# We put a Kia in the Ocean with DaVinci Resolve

Hey guys, welcome back to the channel where we show you small creators how to punch above your weight class and really fight the bigger production houses. And today I'm going to show you how me and my team member operated as a two-man crew and were able to pull off a Shark Week video using a monochrome background with a lot of key work and post-production, but we were able to do it. So we actually shot a Kia Telluride for the video. Not my Acura. We're coming back so that we can show you guys how we did it. But this is what I shot it on. Fuji XT-4 with the Viltrox 2314. I believe we shot it at f2.2. Shot on Astia. You know, bumped my shadows a little and brought down the highlights to flatten it out just a smidge. And pretty much didn't mess with the colors a whole lot. And then all the audio was obviously done in post. So let's come over here and I'll show you the lighting setup. We got some light punching in from the side. We had some coming in through the back here to do a big fill light, a nice soft fill light.
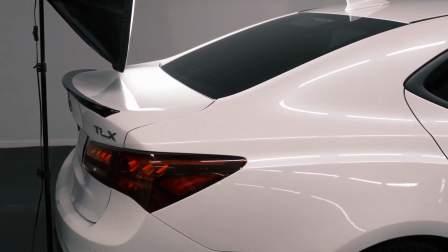[1:17]
Not enough to create shadows, but enough to kind of bump your edges just a little bit.
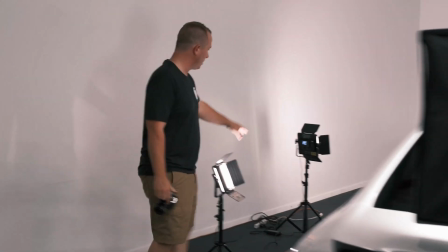[1:21]
We had another light coming in on the left side, and then another one shooting up to even out the coloring. As you can see, this is not an ideal scenario. This warehouse was not built for chroma key work, but it was keyed out well enough to where I could fix the errors with masking.
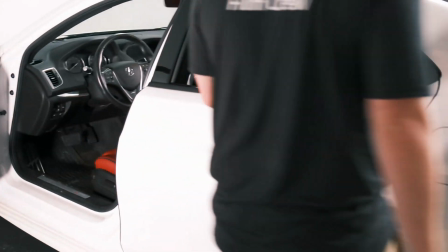[1:39]
And so, whenever we were actually doing the video, Mark, who's recording this right now, was in the front seat.
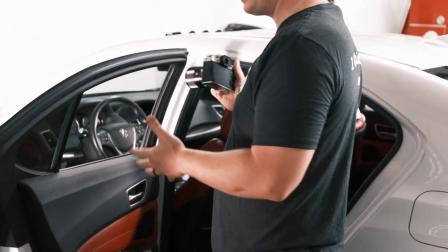[1:47]
He was folded up like a cheap suit so that I could shoot the camera over his shoulder and not see him at all.
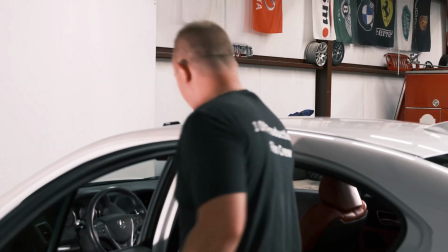[1:53]
So that it looked like a point of view. We actually had the headrest removed in the Kia.
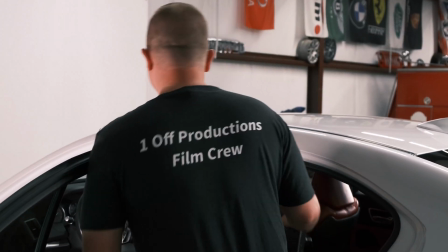[1:58]
I was sitting in the back seat.
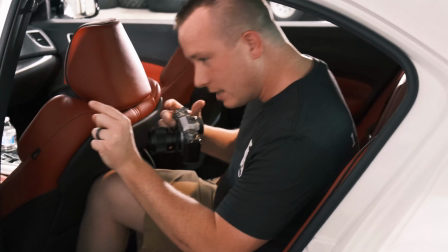[2:02]
And whenever I would call action, he would hit the start button and hide his hands as quickly as he could to get all the starting
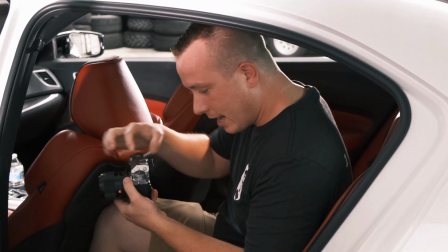[2:12]
screens to go up and appear. And I, with a handheld rig, I had a top handle but no cage, no gimbal,
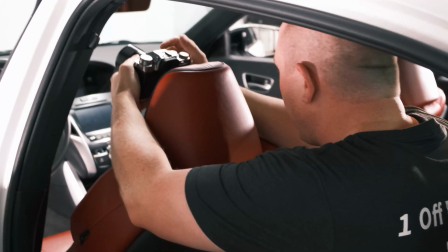[2:19]
held it and made it look like a first-person view, panned it around, came back up, brought it in,
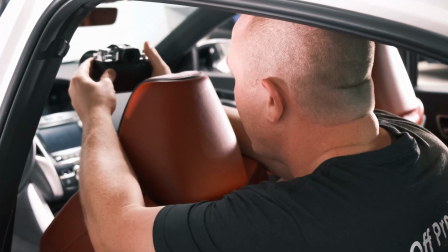[2:25]
and then swung over to the left, except I had to do more of a pivot to make it look like a natural head movement. And then all the rest of the magic was done in post, which I will now show you on my editing rig using DaVinci Resolve to do all of it. The keying, the color grading, the audio, the masking work, all of it is done in DaVinci Resolve. You can do, I believe you can do all this in the free version. I have the studio version, but I'm pretty sure you can do everything I'm gonna show you guys in the free version of DaVinci Resolve. So let's jump over there and I'll show you what I'm doing.
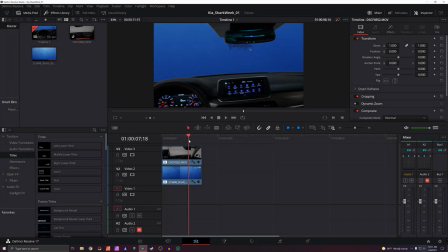[2:58]
Okay, so now we are in the DaVinci Resolve portion of the video.
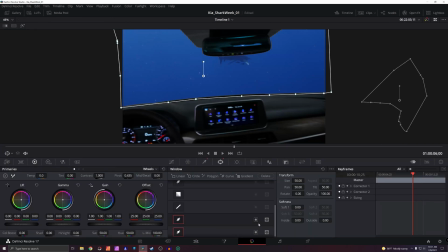[3:03]
I did this in 3 videos.
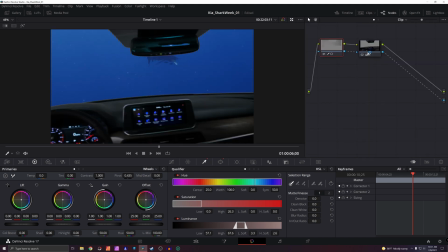[3:05]
First video is I used the keying tool to key out the gray background,
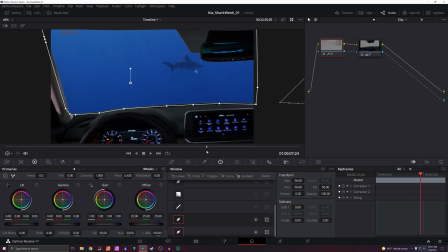[3:12]
and that didn't get a perfect key, so I had to go and create a series of power windows, one for the main window, one for the side window,
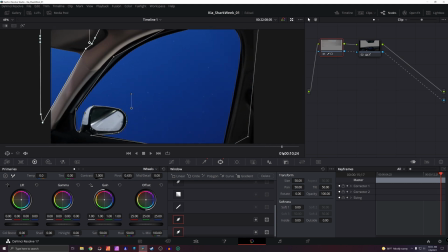[3:22]
and I had to go frame by frame by frame and manually remove the edging that the color key was grabbing.
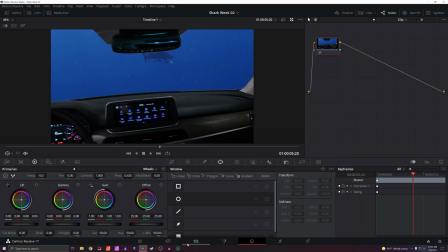[3:31]
I exported that as a base layer. Obviously in that base layer the real shark footage was in there.
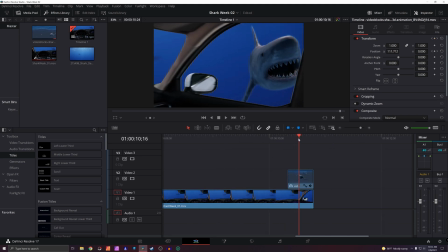[3:39]
So for the next layer I needed to add a shark attacking from the side.
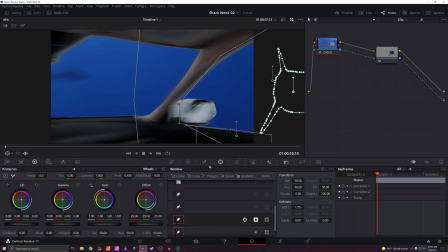[3:44]
So I took the first video and put it in as my base layer, and now for video 2 I had to key out the shark.
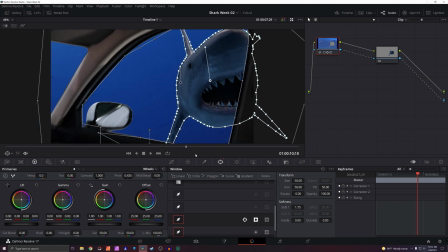[3:54]
I added a little bit of movement left to right for the shark, and I had to also, sorry, not key out, but I had to mask out the shark. I added some movement to the shark,
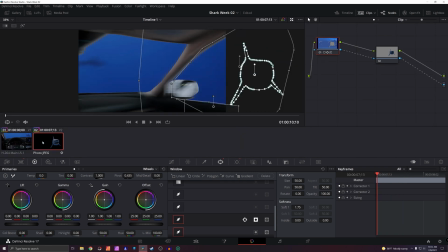[4:05]
and I also had to mask out the window so that it wouldn't clip through the car. I wanted it to look like it came and it smacked up against the glass. Okay, and so when I was done with that, I exported that.
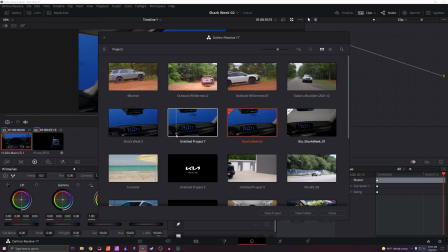[4:19]
All this at the highest setting of 4K.